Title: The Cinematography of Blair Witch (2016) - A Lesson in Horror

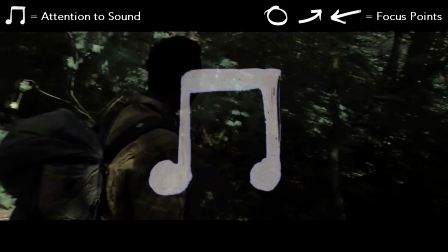(8:17) We've been walking in a circle. That doesn't make sense. I've been following the GPS. Then we should have reached the fence hours ago.
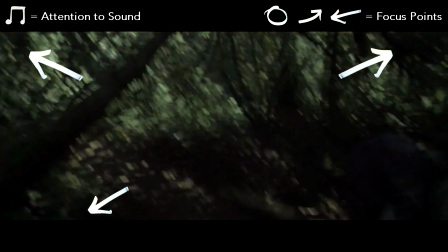(8:23)
Here is another defining moment in the plot, where this time the lighting really hones in on the setting.
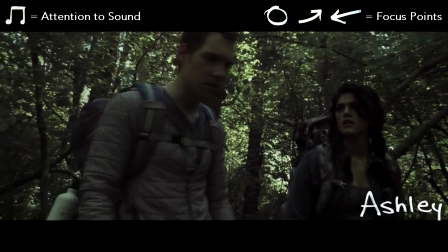(8:30)
We see it's getting close to sundown and the group now ended up in the same spot they were at hours ago.
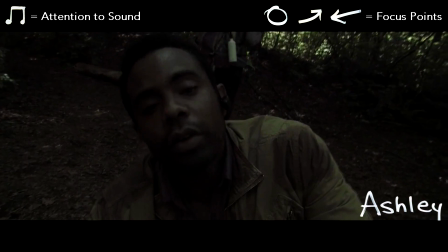(8:35)
The lighting is quite even all around, which could suggest they're deep inside the woods rather than close to an exit.
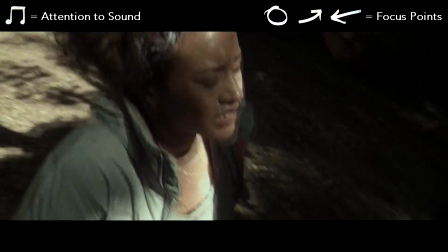(8:42)
Frustration is at an all-time high, and for two of the characters, Peter and Ashley, they are depicted at possibly one of their lowest points of the movie.
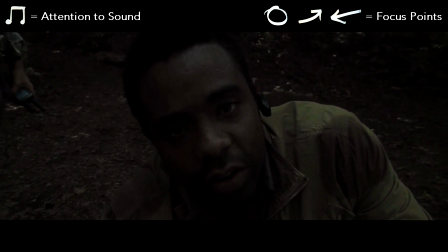(8:50)
The simple positioning of Ashley looking up to James and Lisa shows how significantly low in stamina and morale she's at compared to them.
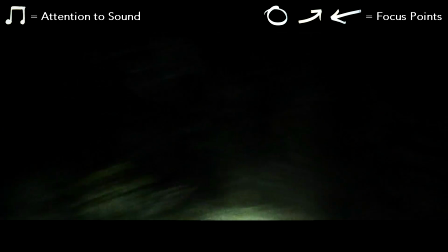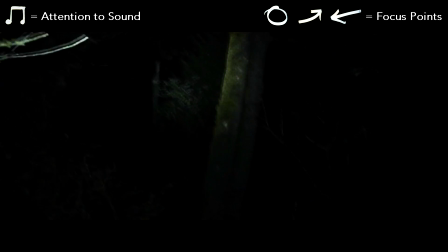(9:06)
If we remember the flashlights, this moment greatly depicts fear in the story. I picked this scene because it's the first time we see such strong unhinged motions where the flashlight Peter has is mainly pointed down rather than pointed directly ahead like James had earlier on.
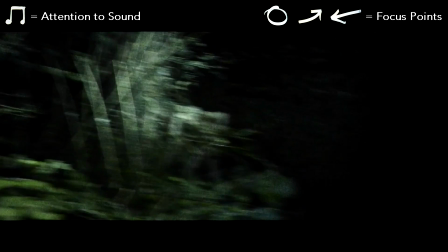(9:22)
The sounds from behind him suggest he's being chased by something ominous, and his screams adds to the panic and horror in the story.
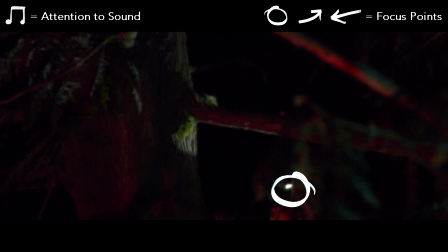(9:34)
Now, this is quite common in a lot of cinema, not only in horror films. The usage of sounds like the tree branch creaking and Ashley's groans foreshadows that she's going to fall.
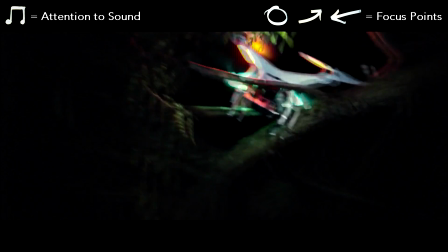(9:44)
It's only a matter of time. Ashley is the only one with a headlamp. If we remember, every time she looks down, it really sells how high up that fall would be. Hey, come on!
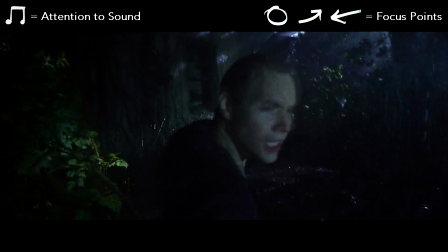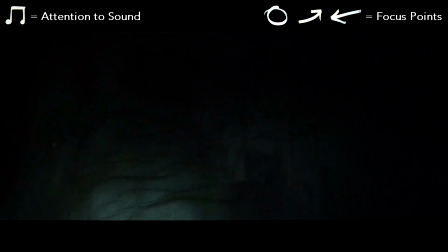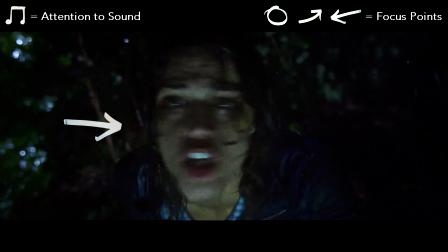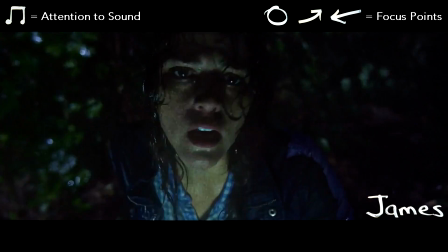(10:09)
At this point, we're at a last resort moment. Ashley, Peter, and Talia are dead, and Lainey's presence is unknown.
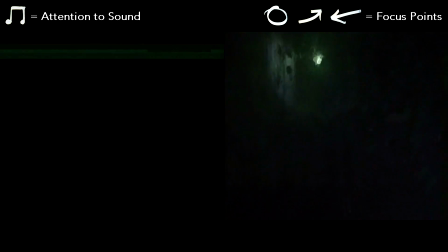(10:16)
We're left here with our main protagonists, James and Lisa. For most of the movie, Lisa has been supportive of James, but now she's slightly hesitant. I say slightly because she eventually follows him into the house.
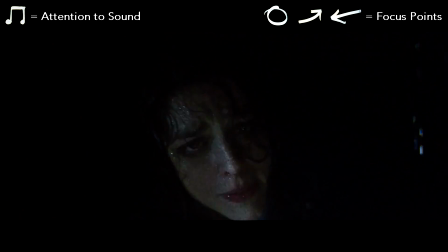(10:29)
The only light source left is their flashlight and the thunder outside, which is a beautiful full circle in horror cinema.
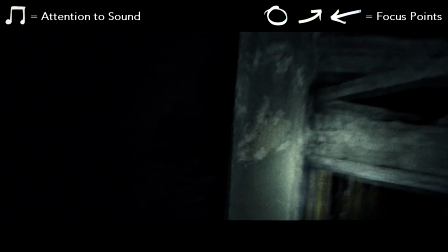(10:35)
Both characters show desperation on their face, but different kinds.
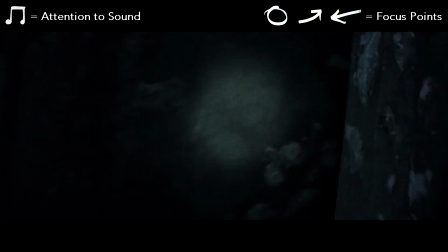(10:39)
James feels so close to finding his sister, which in turn clouds his judgment to enter the building, whereas Lisa is drained and begging him not to go in.
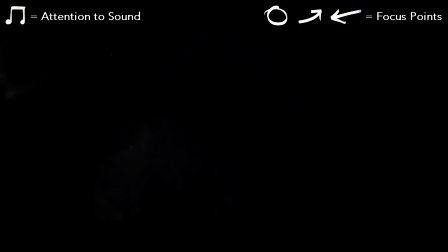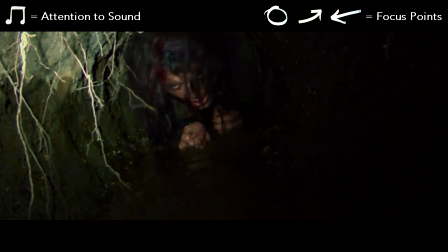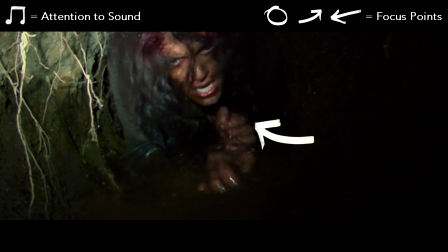(10:57)
As Corbin Reed, the actor for Ashley, says, the movie really plays on our primal fear, the fear of uncertainty,
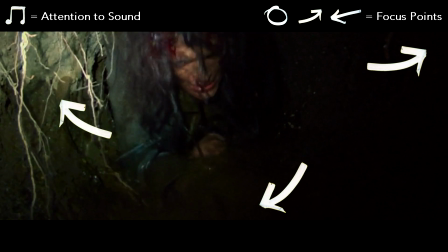(11:04)
claustrophobia, being lost, and the supernatural. The movie really ties in on those fears with every scene throughout.
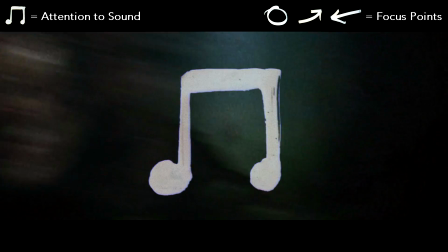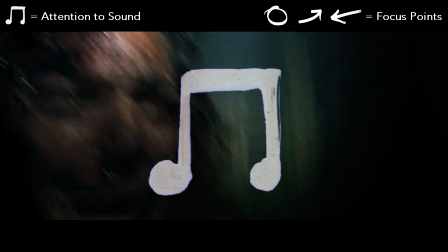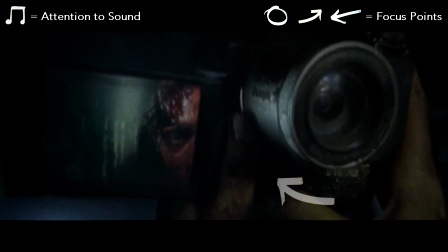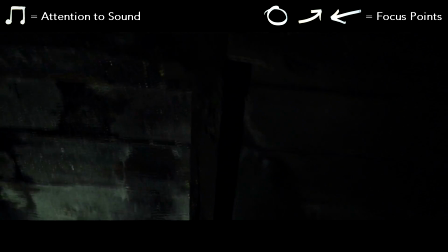(11:27)
Lastly, this is where the movie ends. Not only is it reminiscent of the Blair Witch Project, but the grime, backwards lighting coming from the camera,
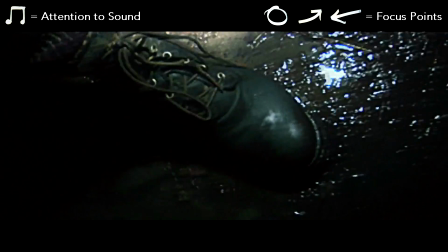(11:35)
and Lisa's only vision using the LCD screen really takes it home in terms of horror.
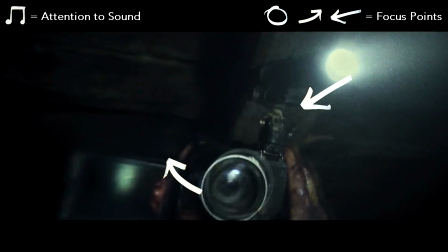(11:39)
The shaky footage, both with the camcorder and her earpiece combined with her breathing, allows the viewers to understand the fear she's going through.
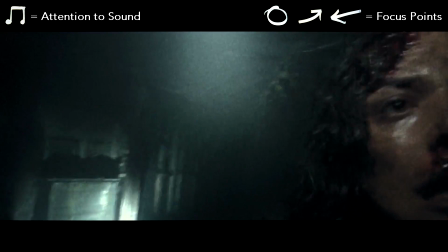(11:48)
It utilizes the point of view element really well even at the conclusion.
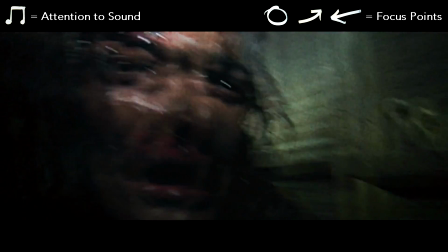(11:53)
The elements in the movie makes for a great sequel to the Blair Witch Project, but also creates a real trepidation in those watching it.
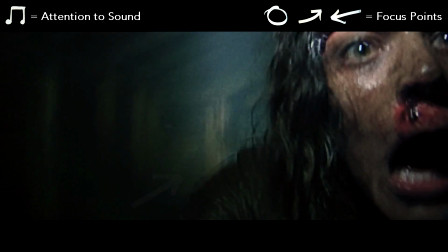(12:00)
Taking away any of these elements and it just wouldn't be the same.
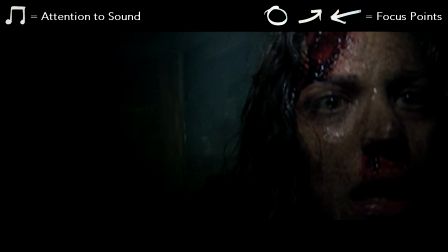Hey guys, hope you enjoyed watching that as much as I liked working on it.